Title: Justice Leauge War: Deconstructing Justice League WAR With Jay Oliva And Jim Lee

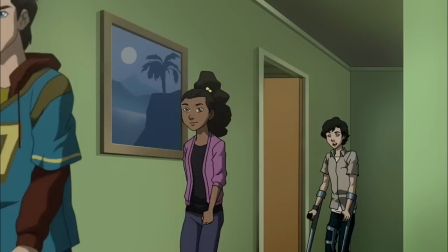12:18 So I think what Shazam and Billy bring to the movie is a more youthful tone.
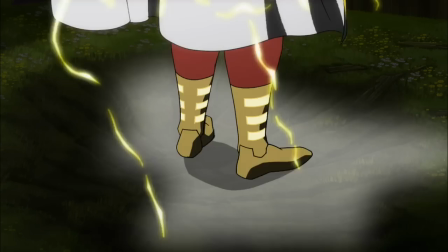12:27 I mean, it is a kid. And again, just the same way Victor represents the everyman and kind of our entree into this story,
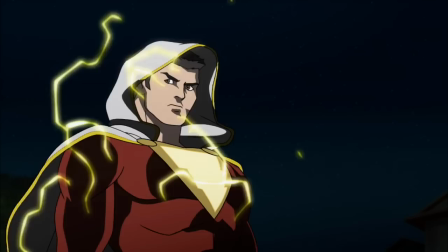12:35 you know, Billy really brings a young person's point of view to it, and it makes a character that's very different from others.
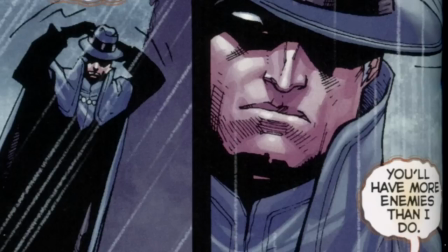12:42 It's not that Aquaman's not in it, because obviously there's an Easter egg at the end that basically sets up more adventures featuring Justice League and Aquaman.
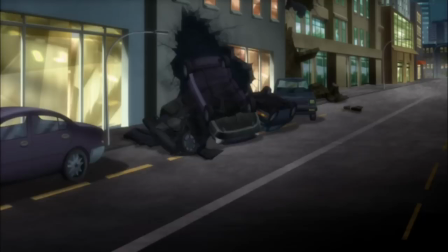12:50 So it's not that he's not here, it's just that he's not here at this particular time.
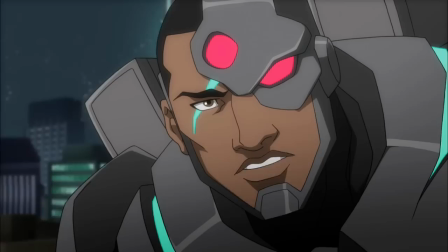12:55 I think it's the right creative decision because I've loved all of the scenes with Billy and Shazam.
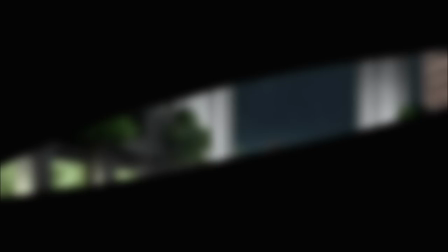13:02 I think he has a great interplay with Cyborg because they are kind of the outsiders to this other group of more adult,
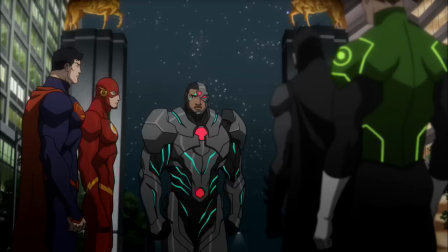13:10 somewhat experienced heroes.
And who the hell are you supposed to be, Mr. Roboto? Who I am doesn't matter, but what I know does.
I think when I was a kid I used to always call him Shazam because I remember seeing that old TV series that had him in it.
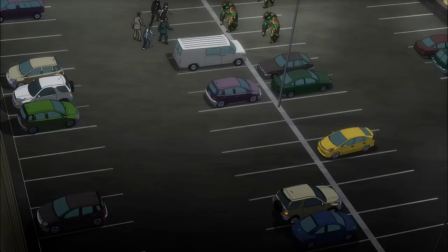13:27 Yeah, Shazam and Isis. Exactly, and I would always just call him Shazam even though it wasn't exactly his name.
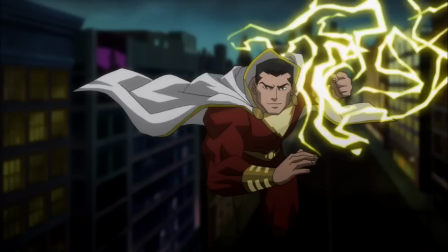13:34 So one of the things that we did in the movie is, just like you said, he has the same power set as Superman.
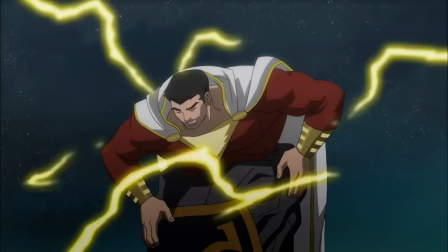13:39 And so early on I had this idea that, well, you know, he'll still have the same power set as Superman, But what if we gave him more of a more outlandish treatment to his powers?
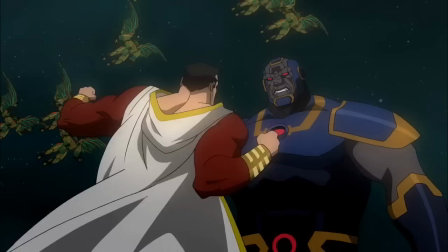13:52 You know, he's supposed to be about magic. So I did the Big Trouble Little China treatment where I just had Raiden power, like a video game. But that's another great thing that can happen in games and animation is you can do those flourish. It's very hard to do every single time you draw a character.
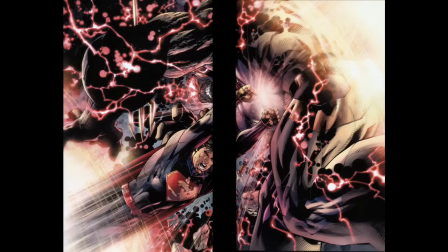14:07 Yeah, I can't imagine trying. But we try. I mean, we have been trying. We've been kind of pushing that envelope and kind of trying to do it in Photoshop. That's cool. That's cool.
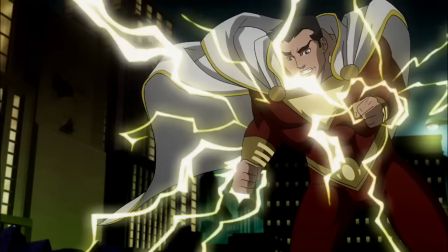14:14 Yeah, and so that's one of the things we try to do with Shazam here is try to give him where he's throwing lightning, when he's punching, there's lightning flashes.
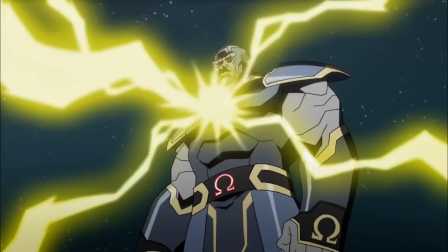14:23 Just to give him more of a separation from Superman so that when you see them two together,
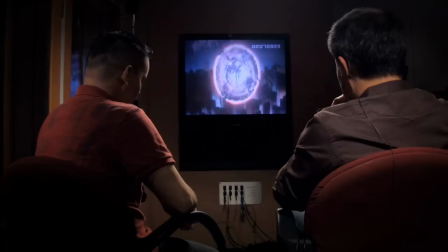14:30 automatically the audience will know, okay, this is this guy and that's this guy. And that way they are very different from each other as opposed to just being, you know, a clone just with different colors.
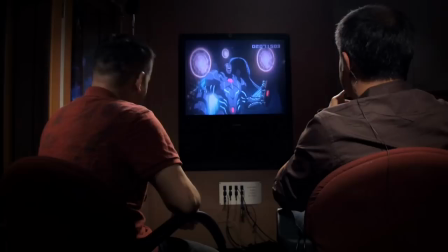14:39 That's an awesome shot. Oh, yeah. And when they all swarm on Superman, that's another great shot.
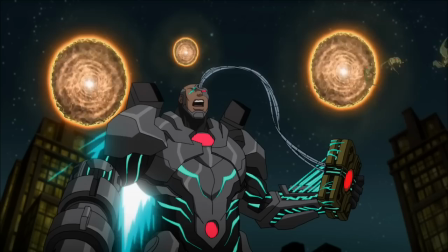14:45 So one of the things that I think we ended up doing here, and it was in the comic too,
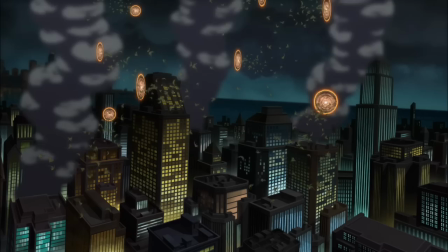14:48 I like how it wasn't just Superman beating the crap out of Darkseid.
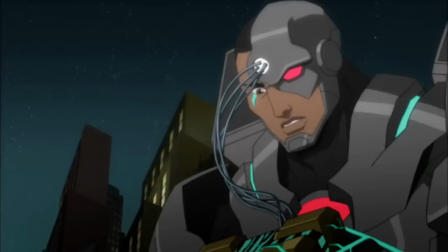14:54 It wasn't just Wonder Woman or it wasn't Batman. They all had their own little parts. All the way down to Vic, how they needed Vic to basically open up the boom tube and kind of seal it.
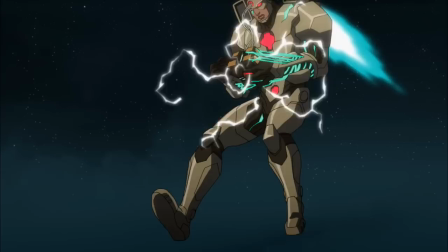15:03 Here's a question that I want to pose to you that I always have a problem with whenever we're dealing with team kind of movies.
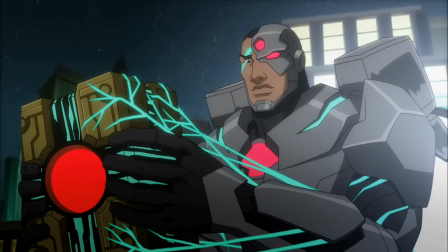15:09 There's not enough screen time for everybody. Sure, yeah. You know, like, if you notice, like, this movie is very, you know,
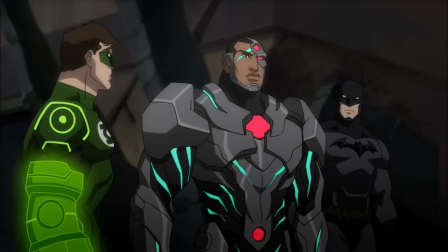15:14 it's very Vic-centric and very kind of Green Lantern, I would say. You see Batman. He does some cool stuff. You see a little bit of Superman. And Wonder Woman actually has some pretty nice stuff here, too. But do you have the problem, like, when you're doing the book, like, okay, I only have one panel to show this guy to do this. I mean, how is it juggling? Team books are a lot more work.
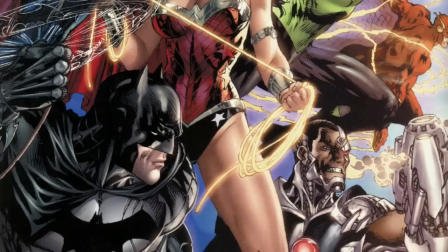15:37 You know, I'm working on Superman Unchained Now, which is, you know, Superman. man, he's got secondary characters, so there are other people in there,
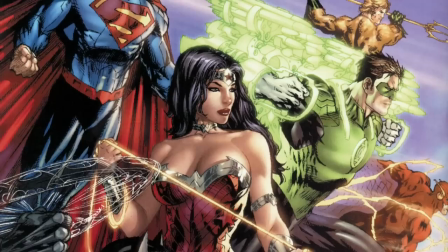15:43 but it's not like drawing the Justice League where a lot of times you have to draw all seven members in the same shot and they should all be in different poses that is reflective of their personalities and they can't all look like they're standing the same way, walking the same way, and they all have to look kick-ass because they're the heroes. None of them are secondary characters to one another, so yeah, it's a challenge.